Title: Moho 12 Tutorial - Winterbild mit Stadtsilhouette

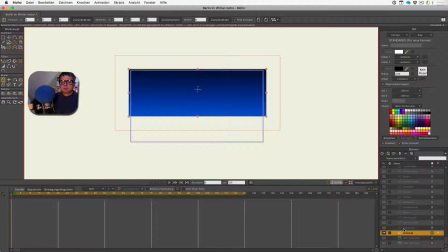Und was ich gemacht habe, ich habe Sterne gezeichnet
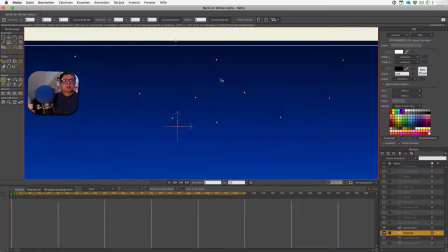und in meiner Software hier gibt
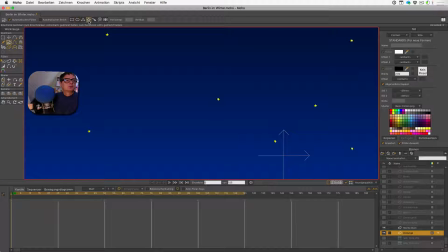es ja schon ein Elementstern, das habe ich einfach genommen. Ich habe die Sterne dann teilweise noch so ein bisschen gedreht, dass sie nicht alle gleich ausgerichtet sind,
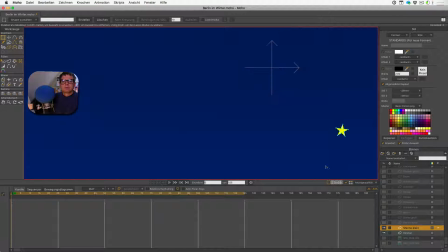damit es so ein bisschen zufällig aussieht.
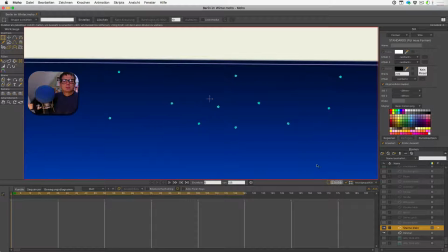und ich habe immer wieder kopiert und hin und her geschoben,
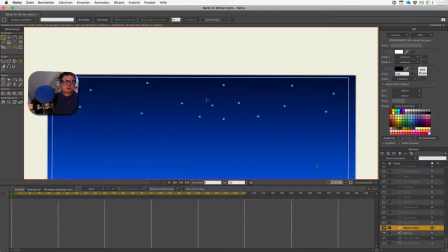also einfach, dass es so ein bisschen zufällig aussieht.
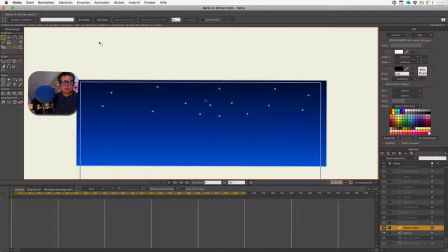Die Sterne sind dabei eher so in der oberen Hälfte des Himmels. Was ich gemacht habe, ist, ich habe also alle Sterne markiert,
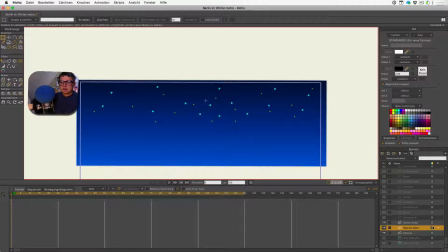kopiert und in der Größe verändert und eine weitere Ebene dann erstellt mit mittelgroßen Sternen. Und das habe ich dann nochmal wiederholt mit den großen Sternen. Mit diesem Trick entsteht auch so ein bisschen, also natürlich eine Variation.
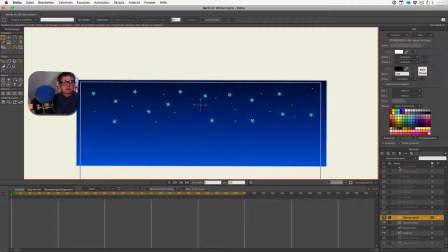Es entsteht auch so eine Tiefe. Jetzt bei den Sternen ist es nicht so wichtig, aber die kleinen sind eben weiter hinten. Also das sieht immer schön aus. So, dann habe ich mir den Mond angeschaut und der Mond selber,
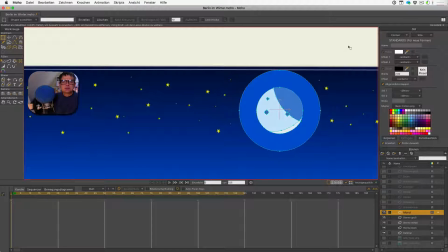ich gehe mal auf den Mond, besteht also im Wesentlichen aus mehreren Kreisen und zwar interessant ist dieser äußere Kreis.
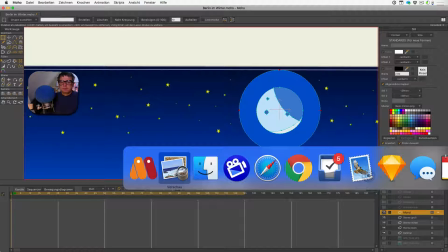Wir schauen uns noch mal das Vorbild an.
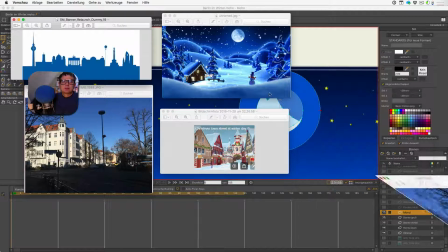Ich mache die mal weg hier.
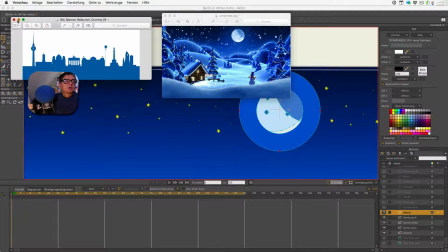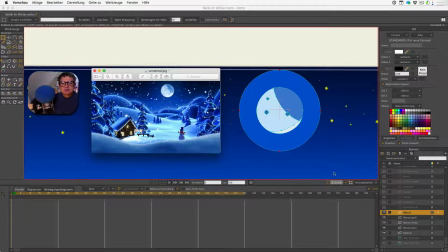Und zwar ist nicht nur hier dieser Farbverlauf im Himmel, sondern wenn man sich das hier genauer anschaut, ist es so, dass es um den Mond herum ein bisschen heller ist.
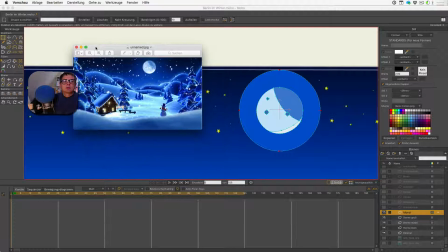So, und da habe ich ein bisschen geschaut,
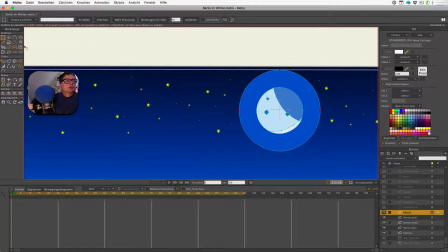wie kann man das am einfachsten machen und am einfachsten geht das, wenn man hier in Moho diese weiche Kante benutzt. Es gibt ja als Effekt mehrere Elemente zur Auswahl, weiche Kante und ich habe einen sehr,
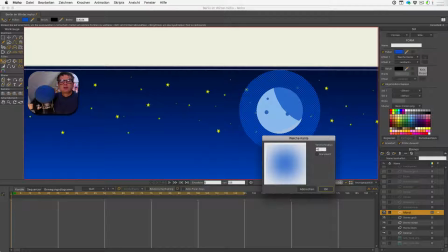sehr großen Verlauf hier eingegeben, 40, das ist ein sehr hoher Wert. Das führt dazu, dass der Übergang von dieser Farbe hier zu weiß, also sehr langsam geht.
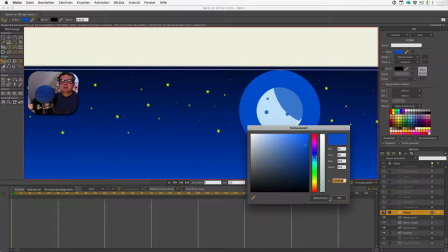Und die Farbe, die ich ausgewählt habe hier, das ist die Farbe hier von dem hellen,
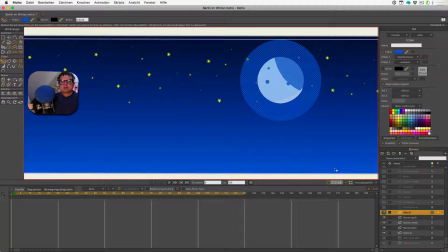also von dem unteren Rand des Himmels, also da, wo der Himmel ebenso noch sehr hell ist. dann habe ich den mond gezeichnet ich habe tatsächlich einfach die farben immer
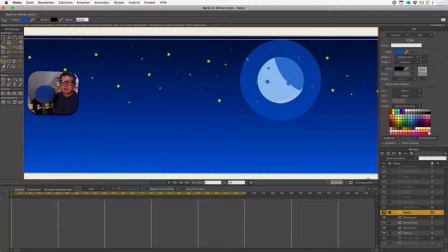übernommen hier von von dem von der vorlage und habe da eben noch mal genau geschaut also im prinzip besteht der aus diesem hellen
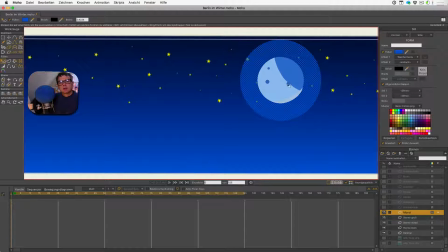blau da habe ich da drei krater reingemalt und dann ist hier so ein bisschen so eine Abschattung, was im Prinzip ja diese Mondsichel ist.